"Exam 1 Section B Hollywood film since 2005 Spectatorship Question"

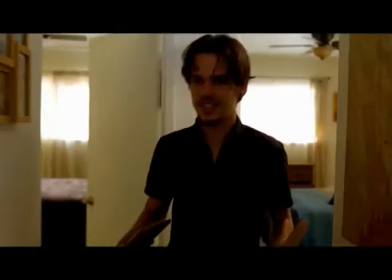496s
The film's penultimate scene, where Mason, the boy who is now a young man, is packing for college,
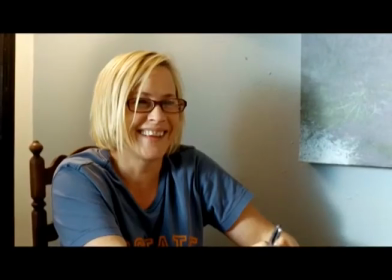501s
is perhaps the most emotional in the entire film, and is therefore one that demands an active spectatorship from the audience.
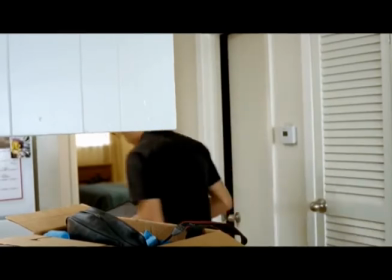508s
As Mason is obliviously packing his bags and chatting to his mum, the camera focuses on his mum, who is relatively silent.
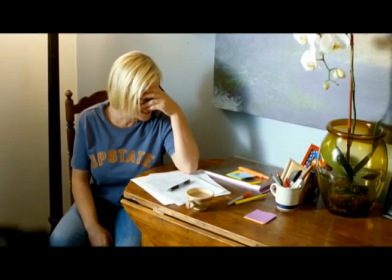516s
The camera is not focused on him. The camera tracks her as she walks around the apartment with a perplexed facial expression.
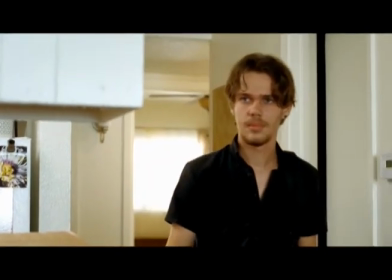524s
This piques the interest of the audience, since we don't know why she feels this way, since she should be happy for her son.
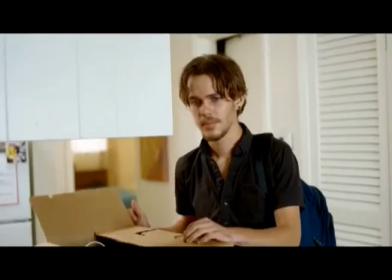531s
As she sits down, Mason callously says he's going to leave behind the first ever photo he took, even though his mother packed it for him.
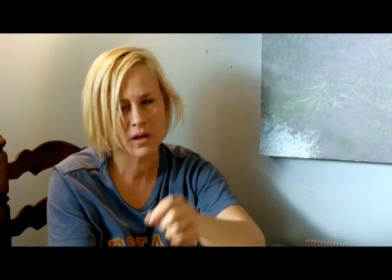539s
The camera cuts back to his mother crying, which elicits emotional sympathy from the audience,
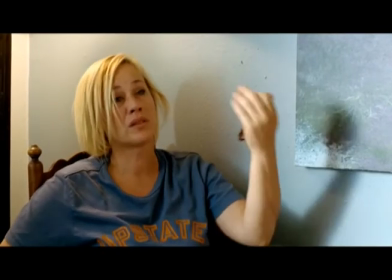544s
because she has been a character whom the audience has invested in as much as her son.
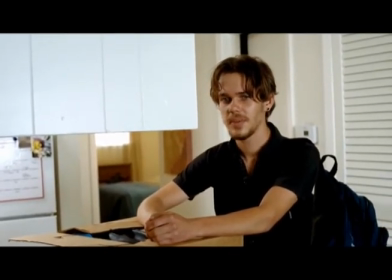549s
For those old enough to have gone through the same bittersweet moment as Mason with their own mothers before going to university,
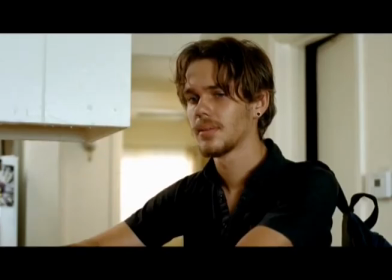555s
it is likely to provoke a very active and emotional response from them.
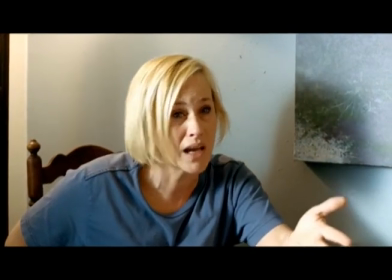560s
Likewise, mothers in the audience are likely to actively empathise with Mason's mother when she explains that life has gone past too fast for her,
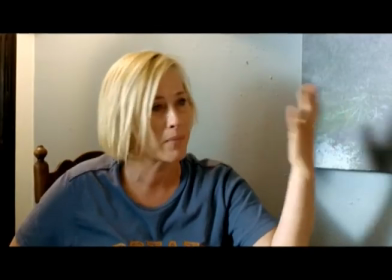568s
as she watches her son become a man and leave home.
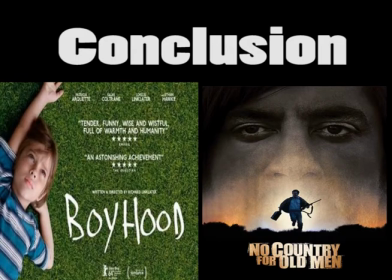572s
In conclusion, most films oscillate between requiring both active and passive spectatorship in order to both keep the audience interested, in the case of active spectatorship, but also allow them to enjoy the escapism that films allow, in the case of passive spectatorship.
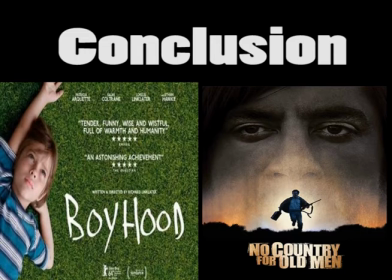587s
It could be argued that all spectatorship is active, as the spectator is a co-creator of meaning and the person who produces response, both intellectual and emotional. No Country for Old Men encourages the audience to be engaged and active in interpreting the narrative.
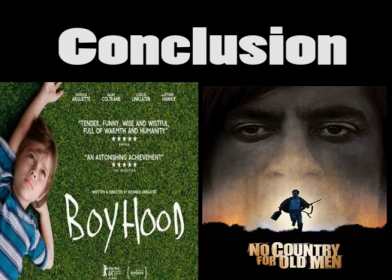601s
The absence of non-diegetic soundtrack makes us far more sensitive to the sound design of each scene and upsets our expectations. The Coen brothers said they wanted to remove the safety net of incidental music that tells us when to feel scared, relieved, etc.
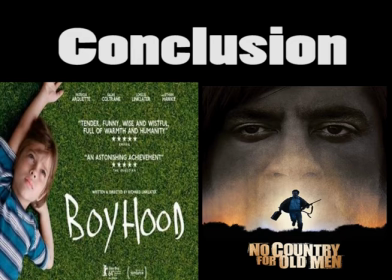618s
Without a score to guide our emotion, the spectator becomes much more attuned to the subtleties of the cinematography and performances in order to interpret the action. Even in narrative terms, the film is full of ellipses that require the spectator to fill in the gaps.
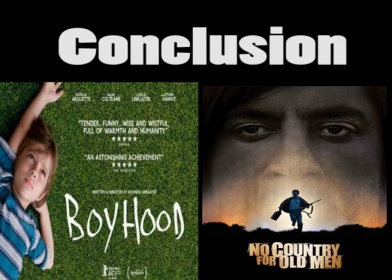635s
The most notable being the death of Moss, which would have traditionally been the climax of the story. The use of ellipses is also referenced by Wells when he says, "In the elevator I counted the floors. There's one missing." By contrast, from the very start of Boyhood,
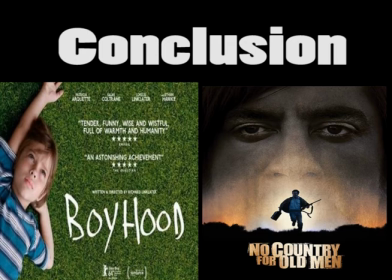653s
the spectator is directly aligned with Mason Jr. and it is his point of view that we follow throughout the narrative. His character's journey is given the most prominence, despite the clear changes in other protagonist development, namely Olivia.
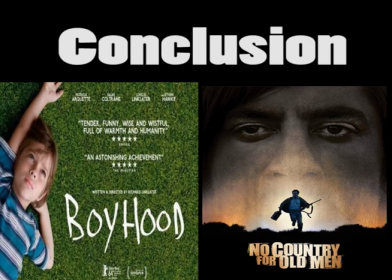668s
Certainly the scene when Mason Jr. is about to leave home to go to college might be read very differently by a young person in that position and also by a parent. The spectator response here is likely to show a great deal of diversity, and that got the full 40 marks.